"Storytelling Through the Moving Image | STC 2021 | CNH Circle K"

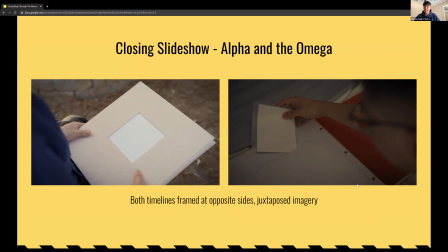So we're juxtaposing different timelines simply through how we frame it without even saying anything. Again, another example of visual storytelling. The alpha, the beginning, and the omega, the very end.
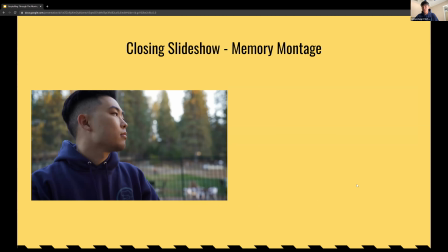And this part was pretty cool for me because right after Aaron closes the scrapbook, we enter a montage of the past FTCs. And then I had this idea of like,
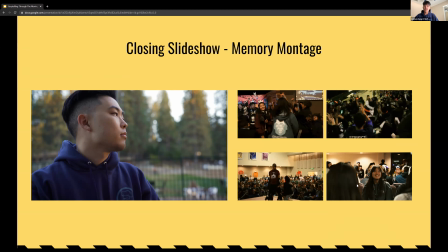these past memories are possibly the final photo, because this happens right after we see the empty photo frame on the scrapbook. So any of these could be a memory.
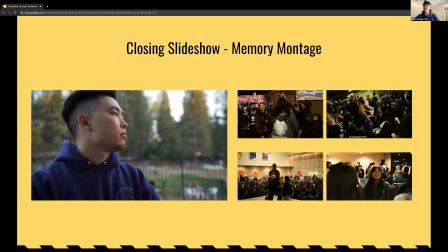And this also kind of builds that suspense now that the scrapbook has more importance than before. We as an audience are more curious of what that final photo is going to be.
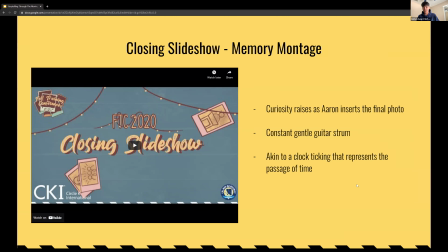And another thing about the memory montage is, you know, when we close a scrapbook, the curiosity raises as he inserts the final picture in the bedroom. And in this montage, a certain part of the song plays where the guitar gently strums and it sounds like a clock ticking that represents the passage of time.
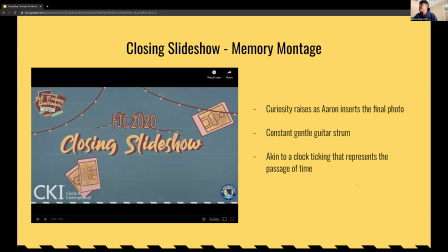I'll play this again just so you guys can hear.
It started with you.
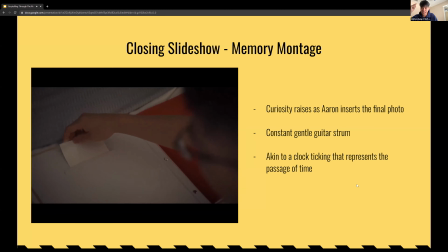It'll come up in a second.
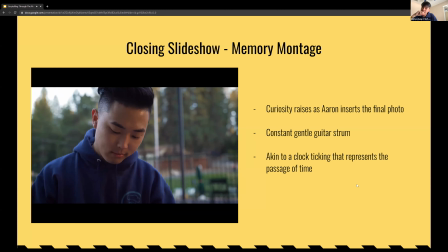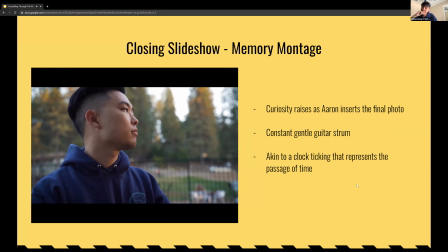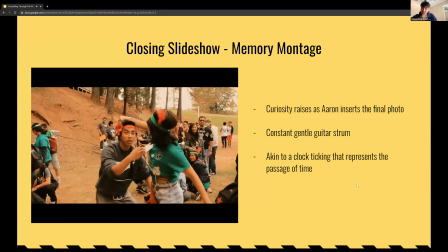Hear that?
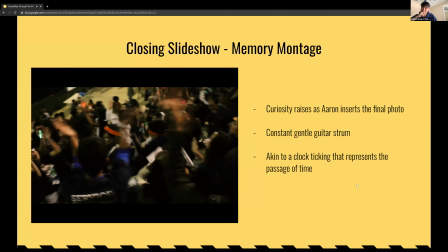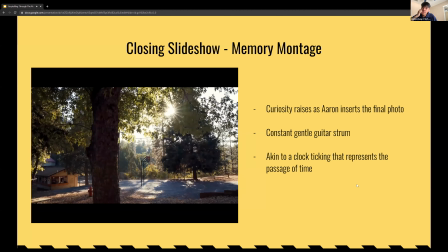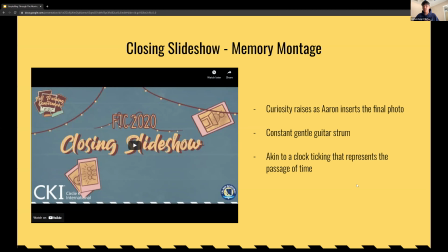And yeah, the passage of time represents not only through Old Oak Ranch in the day, but also through the years. So it's kind of telling two stories with just that one montage. Like, that's crazy.
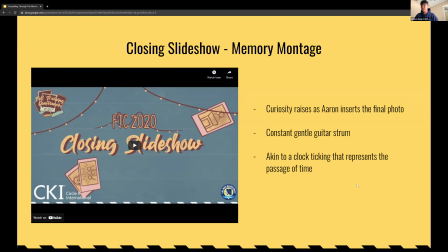Like, it shows that you don't need a lot of like crazy editing and super high, you know, cuts to tell a story. If you know what you're doing with the message, then it will translate the way you want to.
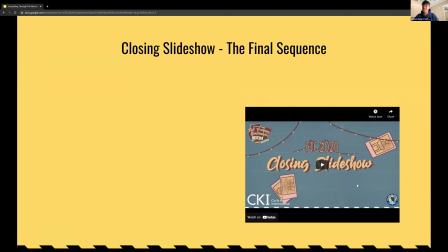And we move on to the final sequence. And I say sequence because this is just from here to the very end of the Closing Slideshow.
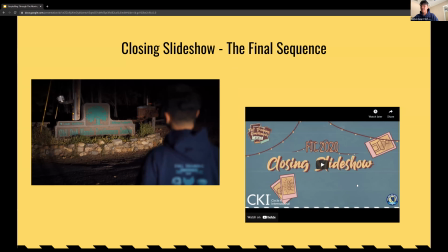This is one of my favorite shots in the Closing Slideshow because it was super last minute. Actually, I wanted to film this earlier in the day, but Jason and Aaron were telling me like, let's just do it at night. It's like, okay, I'll do it at night.
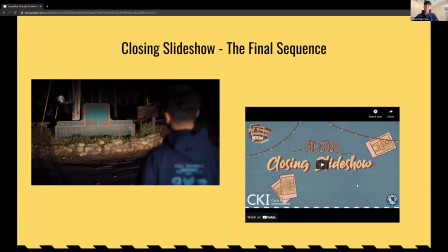And it turned out a lot better than I expected, story-wise, because this is, instead of the first look at Rook Ranch, it's the last look. And I think that this moment is so amplified at the fact that that the song is at a crescendo,
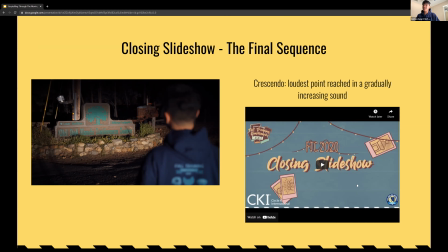which is the loudest point reached in a gradually increasing sound. Crescendos are used everywhere. In any song that you listen to, if it has the highest point, that's a crescendo.
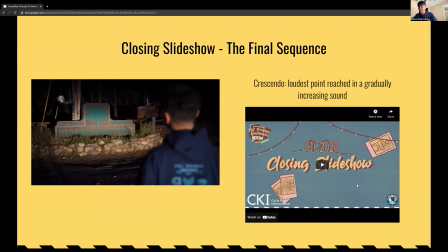If you listen to a movie soundtrack and you hear the strings just kind of swelling up until it explodes in this bombastic, emotional response, that's the crescendo. There's so many ways to use it, but in this case, the song only had one.
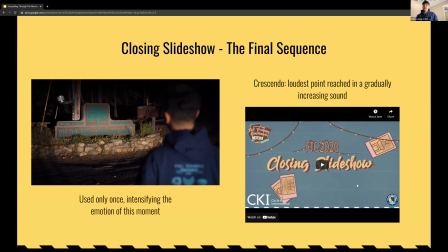And this is why. I wanted to intensify the emotion of this moment. I didn't want multiple crescendos because the scene would not stand out from the rest.
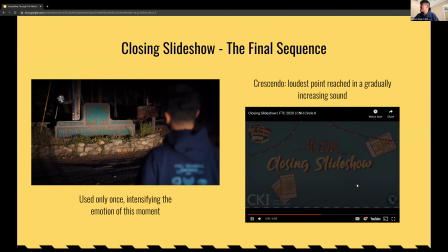I'll play the clip again just so you guys can get a feel for it. We'll start back from the montage.
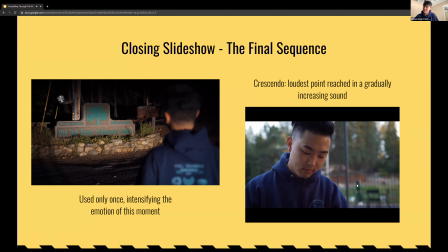This is where it starts building up. The tempo rises, more instruments are being played, the volume raises.